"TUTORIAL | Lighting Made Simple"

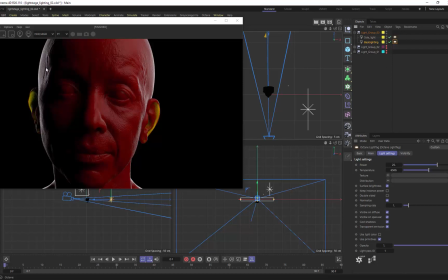248s
So, the power, you can't just plug those in. It has to be done kind of based on look here and how you're making it. And then I have a side light, and that side light is literally just off to the side,
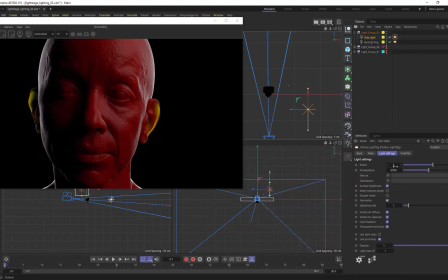260s
90 degrees rotated here, and filling in that area. Now the power is very low, but it gives us enough detail. If I turn that side light off, again, you can see this is actually kind of a cool look, just to backlight your character. So it really just depends on the style you're going for.
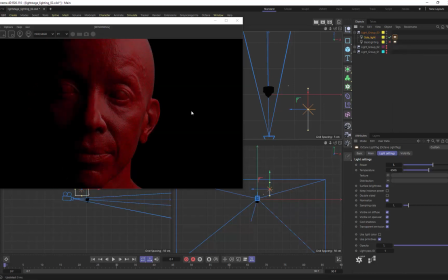277s
But if I turn off that backlight, you can see that, and this would work on any of these, that it becomes dull. And now obviously I threw some funky colors in here, so it's a little bit more visible and interesting for watching along here,
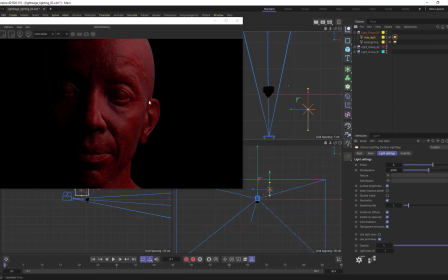291s
and not too subtle. a little more obvious. But if you turn that backlight off, see how kind of dull this ends up looking? It's a little waxy, but not super lifelike. And then the minute you throw that backlight in there, you get this great absorption and scattering through that material, and that's it.
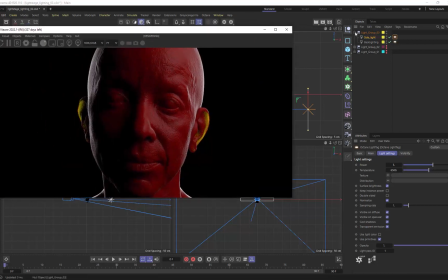310s
So I hope you like this quick tip here today. Remember, don't overcomplicate your lighting setups.
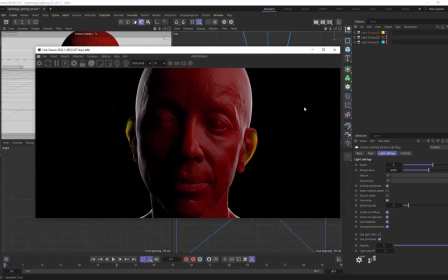316s
Simplicity is the way to go for it, and I can't wait to see you again next time. Peace.